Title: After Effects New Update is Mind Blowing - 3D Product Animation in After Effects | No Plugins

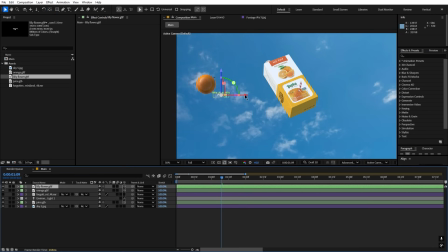8:22 So now it's in the center, and we can again move it however we want.
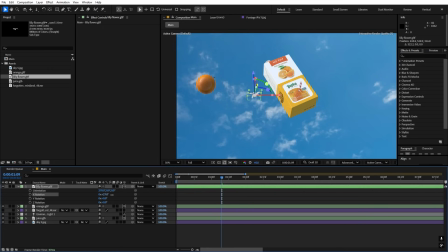8:27 Let's press R, and I'm going to like rotate it so that we can place it nicely. I think this looks good to me. So once you have this, we basically want this to have a bunch of different copies in 3D space.
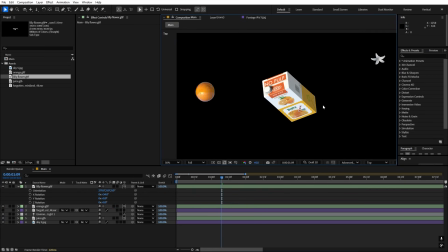8:39 So for that, we can change the view to top view. Now here you can see we are able to see everything.
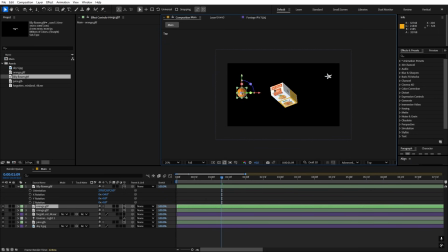8:44 So I'm going to first select this, press Ctrl D, and just randomly click and just place it wherever you want. We can place one close to this. Again, press Ctrl D to duplicate it. Let's place one over here. Press Ctrl D and let's place one right at the back.
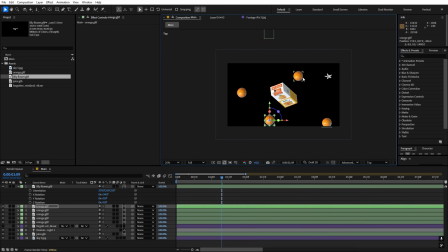9:00 Again, press Ctrl D. So we are basically moving them randomly. Now I'm happy with this.
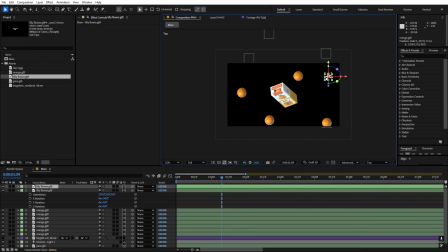9:07 We can add more later on as well. So for now, let's focus on this lily. And again, the same thing, duplicate it and just place it at random locations.
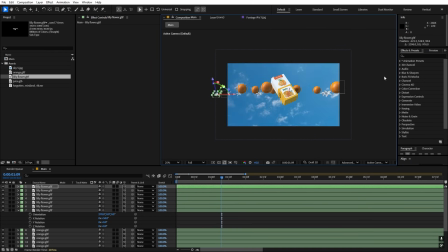9:17 So now I have added a bunch of different copies. Let's go back to the active camera, and we have everything, but you can see all of these are like aligned perfectly.
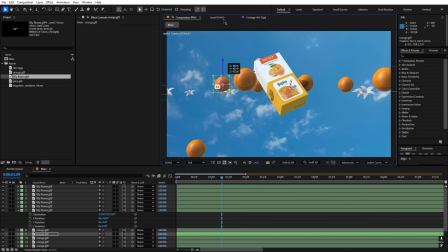9:25 So we can move a couple of them like down and some of them up just to add a little bit of variations.
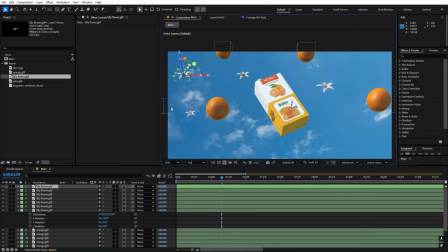9:32 So now we have a bunch of different copies. Now also let's randomize their rotation as well.
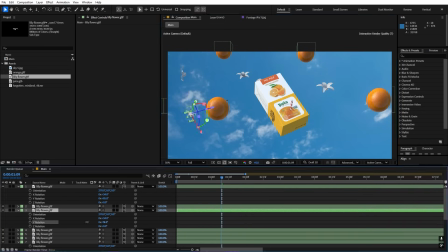9:38 So just randomly rotate them here and there. So now I am happy with my scene.
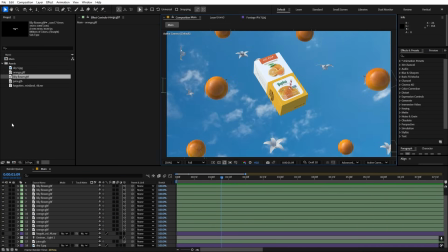9:42 And before we start animating, we need to have a camera. So for that layer, go to layer.
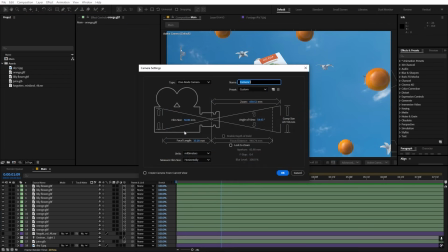9:48 And let's create a new camera. And I'm going to use this 35mm. So just click on OK.
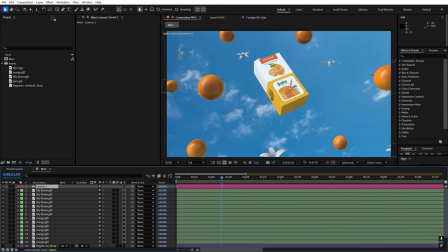9:54 Now let's add a null object as well so that we can control it. So let's create a null object and make it 3D, parent the camera to the null like that.
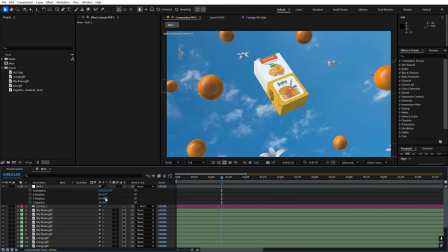10:04 So now we can select this null and we can, if you want, we can control it nicely and we can move around the scene. So if this is something that you want, then you can do that as well. But for this one, we are going to only rotate all of these elements instead of moving the camera.
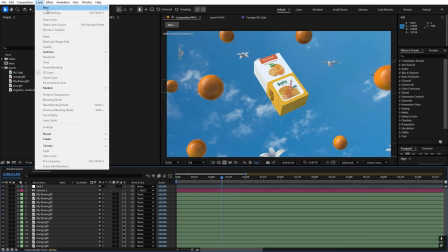10:20 So once you have everything, let's create one more null so that we can parent all of these objects to that.
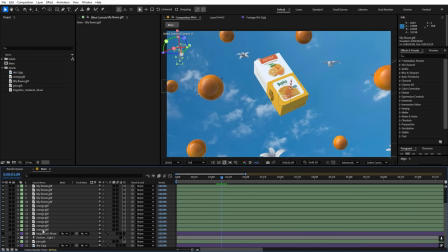10:26 So let's pick all of them and let's parent this to the null. Also make the null 3D. Now let's select the null object. Let's press R and we can rotate the Y rotation.
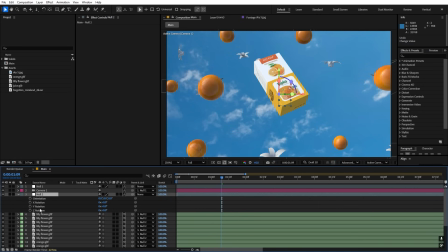10:41 And right away you can see all of these are moving. So let's add a keyframe for Y rotation. And let's go to the point where we have our animation.
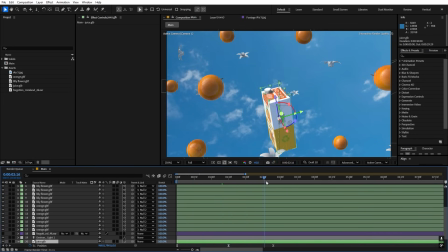10:50 So let's select the juice box, press U. So let's go to this point and I'm going to,
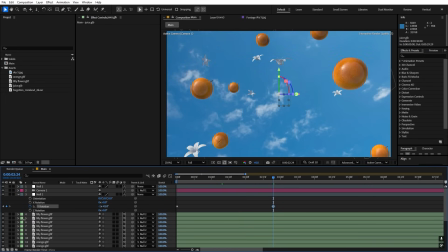10:57 let's rotate them to this direction like that. Now let's select the keyframes, press F9.
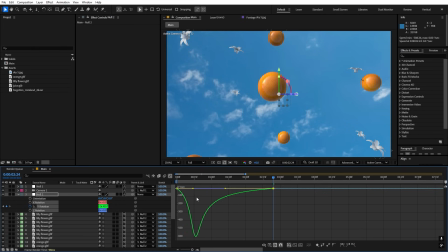11:03 Let's go to the graph editor and I'm going to make it to look like this so that it starts very quick and then it
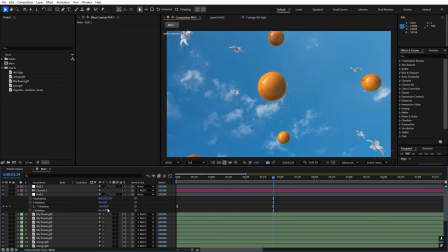11:11 moves like that. So maybe if this is too quick, then we can like lower this down. We don't want to have this much of rotation. And we can move this even further like that. So all of these are moving perfectly fine. So once you're happy with this, we can also animate them like moving up.
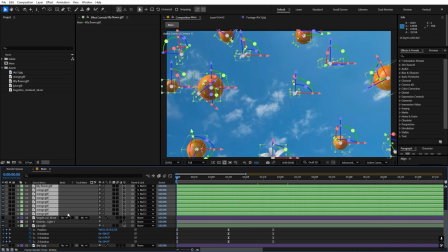11:29 So for that, let's select them and let's press P for position.
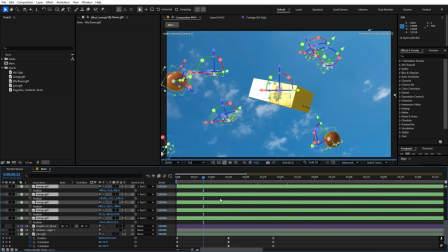11:32 Let's go to somewhere around this point where we have our bottle and let's add keyframe for their position.
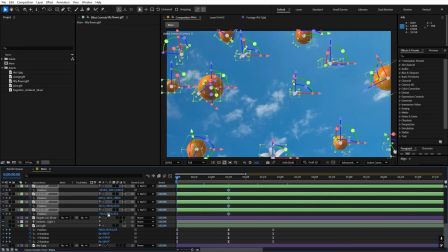11:42 Now let's go to the beginning and I'm going to just move them down below like that. Don't want them to like completely out of this frame, so somewhere around this looks good. Now we can select these keyframes, press F9, and let's do the same easing.
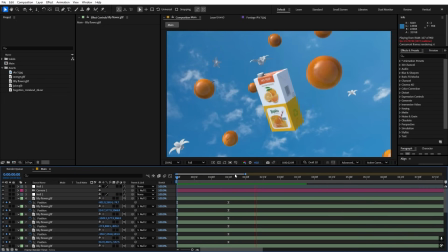11:57 So now if I press play, you can see all of these are coming up nicely. And then if you want, you can like move them back as well.
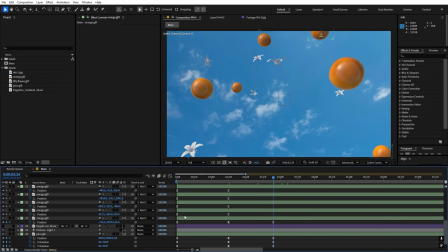12:04 Just copy these keyframes and just paste them like that.
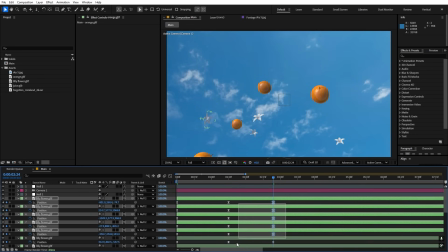12:10 Now you have to play with this easing as well.
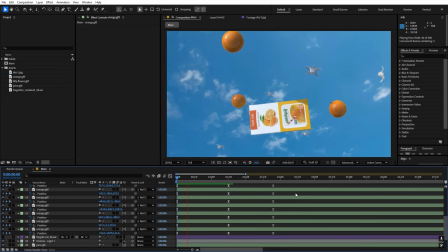12:13 So now if I press play, you can see all of these elements will come up and then they will go down like this.
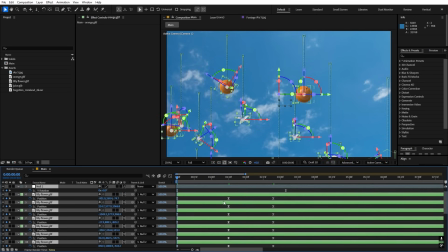12:20 Now our background is very static, so we can have little bit of animation over there as well.
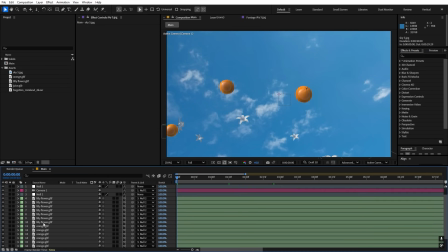12:25 So let's select the sky and, or you can either use the null as well.